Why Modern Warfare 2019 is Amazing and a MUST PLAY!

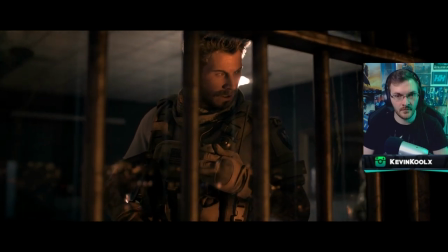1221s
Now you bang the wolf, so it's time to get some answers, but plot twist, he actually doesn't have the answers that you're looking for though the excellent editing
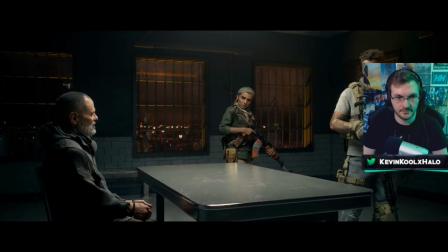1230s
of this scene starts to build suspicion around hadir we know that alex and farah have nothing to do with the gas though as soon as
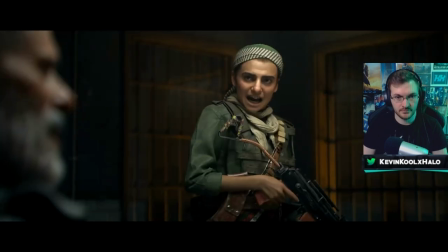1238s
the question of who has it pops up and hadir walks into frame we did not steal the gas
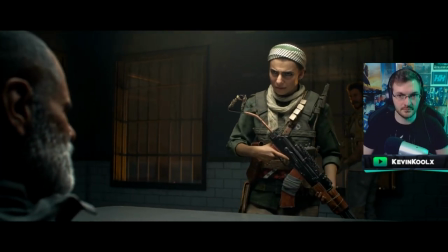1246s
who did someone very dangerous where is it i wish i knew the butcher is outside Now, at first playthrough, you think, oh, he's just coming into the room and to provide some information to the heroes.
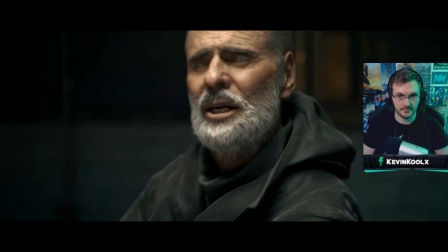1258s
Really, though, the timing is to lay down a subtle line of suspicion with Hadir with his entrance into the scene right as the question is being proposed.
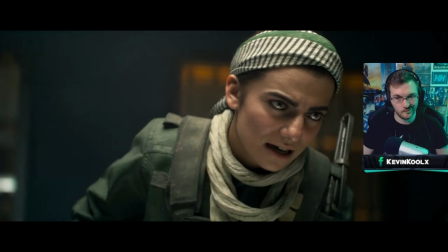1267s
We see this used in filmmaking all the time. But all hell's breaking loose.
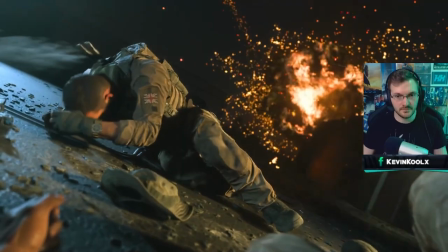1272s
You crash land on top of the embassy and also thank God Price didn't lose his head. but you make your way
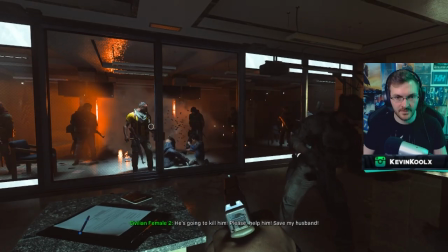1277s
through the building and the player is given the choice to let Alcatala in.
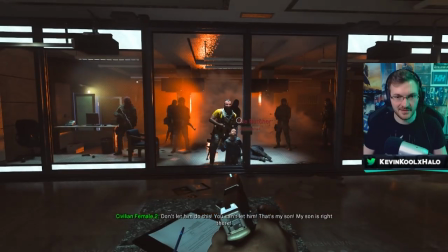1283s
The reason why I kind of use the word choice with quotes is because you don't really get one.
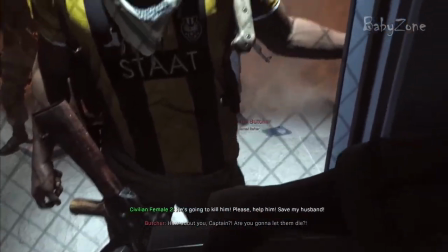1288s
If you let Alcatala in, they kill you, mission restarts, and if you don't let them in, well, the family, well, kind of gets the short end of the stick there.
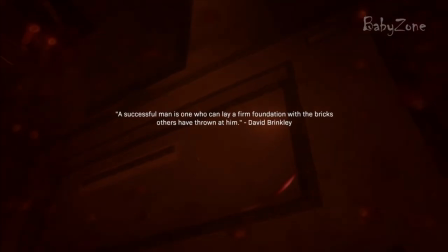1297s
This will be a bit of a reoccurring theme throughout the entirety of Long 4 2019's campaign that I will talk about when the time comes.
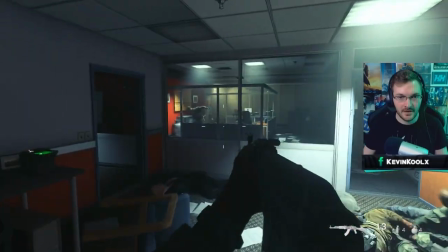1303s
So after some close course fighting and the most brutal takedown by Captain Price.
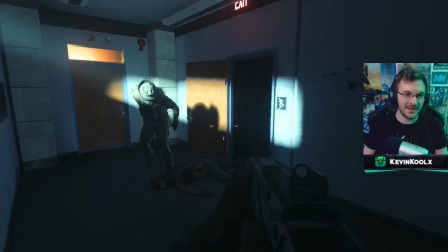1312s
Oh, Price. Oh, brutal. But an absolute legend.
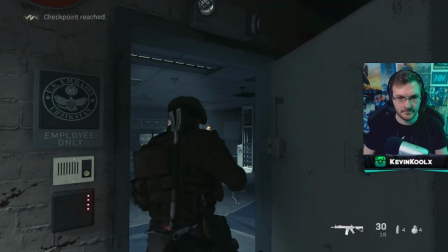1318s
You meet back up with the team,
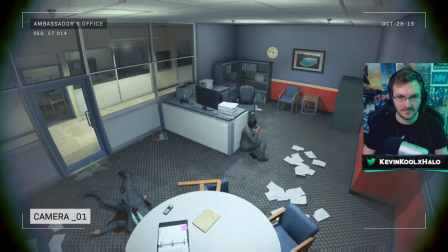1319s
which then leads to a crazy intense section of leading the ambassador's assistant to the garage to use the keycard to get the hell out of the embassy. But I won't lie, when I was playing, there were a couple bumps in the road.
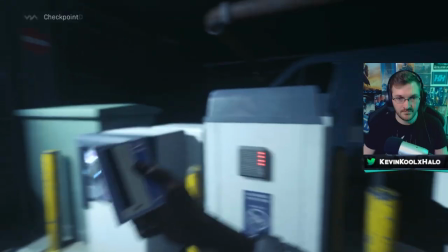1331s
Not your lab. oh no no no oh damn it so you make your way out of the embassy towards the safe house but then you get attacked
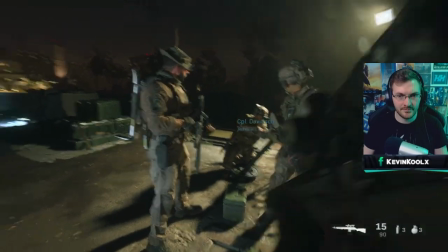1338s
again which happened just like in benghazi this annex fight scene one does a great job to kind of grab a little pacing right there kind of
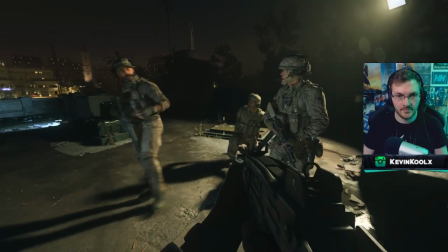1346s
slow down things and then kind of build up the tension back up we have to hold your position and fight waves of enemies which there's nothing
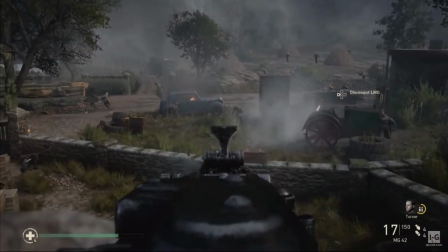1353s
new to call of duty but normally you set up a turret kind of hold the fire down kill a bunch enemies this section of the mission takes
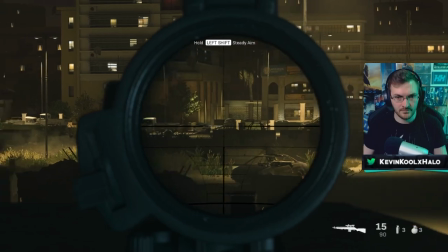1360s
advantage of the new lighting in modern for 2019 where the enemy would logically use the cover of darkness to approach your position you
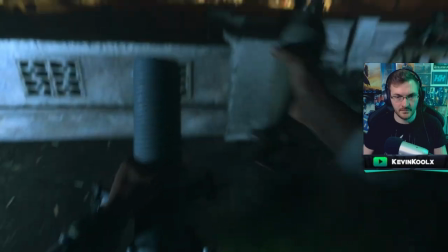1369s
literally can't see the enemy it's so dark which is amazing to help out you have some flares you have to use to your advantage to expose their positions creating a
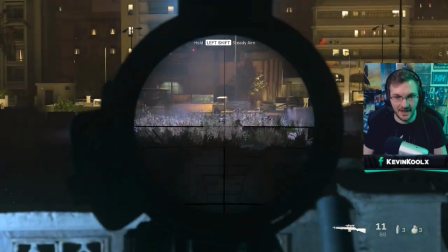1378s
terrifying situation of being outnumbered and the baddies are slowly creeping up closer and closer to you oh that dude that is just so
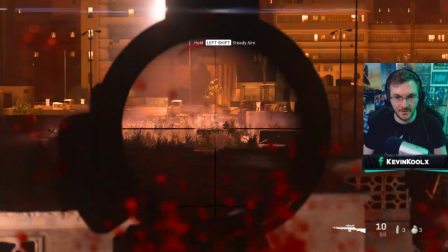1386s
terrifying just seeing like an entire wall of people coming at you like that you just couldn't see him at all that's so crazy again hitting that theme of vulnerability that
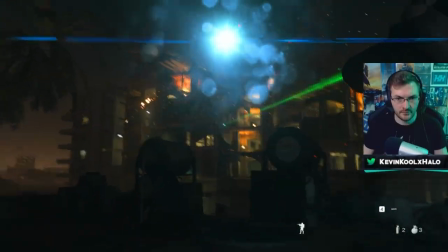1395s
the previous call of duties rarely give you a feeling of one part that felt very call of duty like to me was the whole laser targeter situation just one
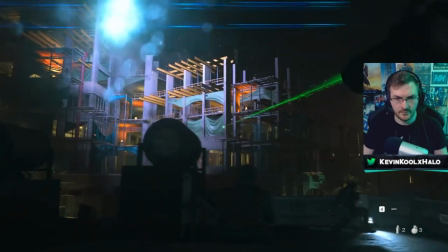1403s
tapping everything in your way and it's just not that exciting really so it's actually not too far from what can actually be possible the
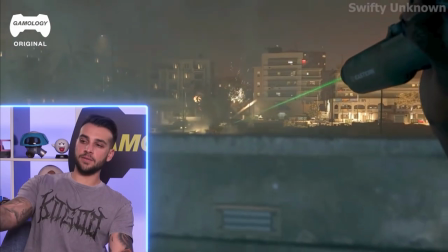1411s
ones we used because we had something similar to this but it wasn't visible laser it was ir and it would be like a
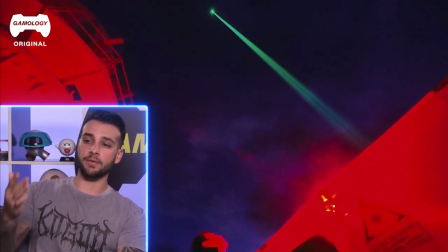1418s
giant lightsaber that went for miles and you could actually mark targets with that and call for fire on there or mark targets for gun runs or just calling in a
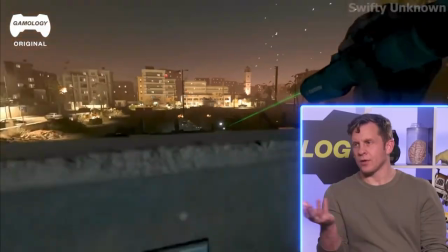1426s
bird you can lasso them in and be like hey actually land here because we need you the only experience i had with the ir stuff is trying to find a house
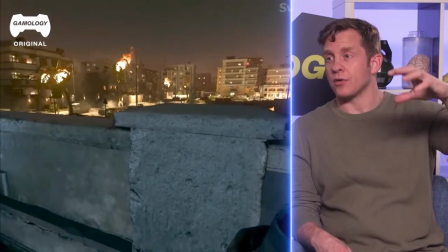1432s
in a neighborhood you've never been in before you have a surveillance bird they could sparkle the house with this ir and you couldn't see it to the naked eye but you could see the house is lit up like a christmas tree now this was certainly twisted to be more friendly for the video game
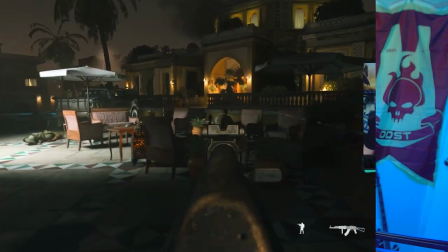1445s
action it actually is based in reality so you clear out the area you head back on to the get the wolf
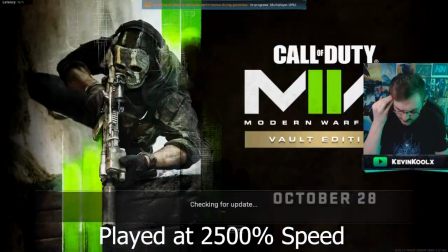1453s
and well he's gone so i came back to play a little more call of duty that was about one play session came back in and uh more
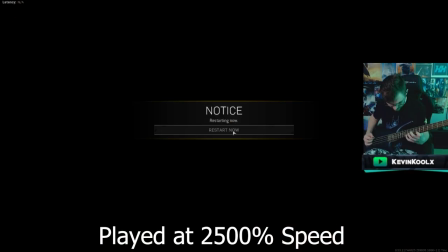1459s
load screens because you have to wait for the game to update because of warzone getting their updates in there so it's a great time to practice some bass guitar. Mission number eight, Highway of Death.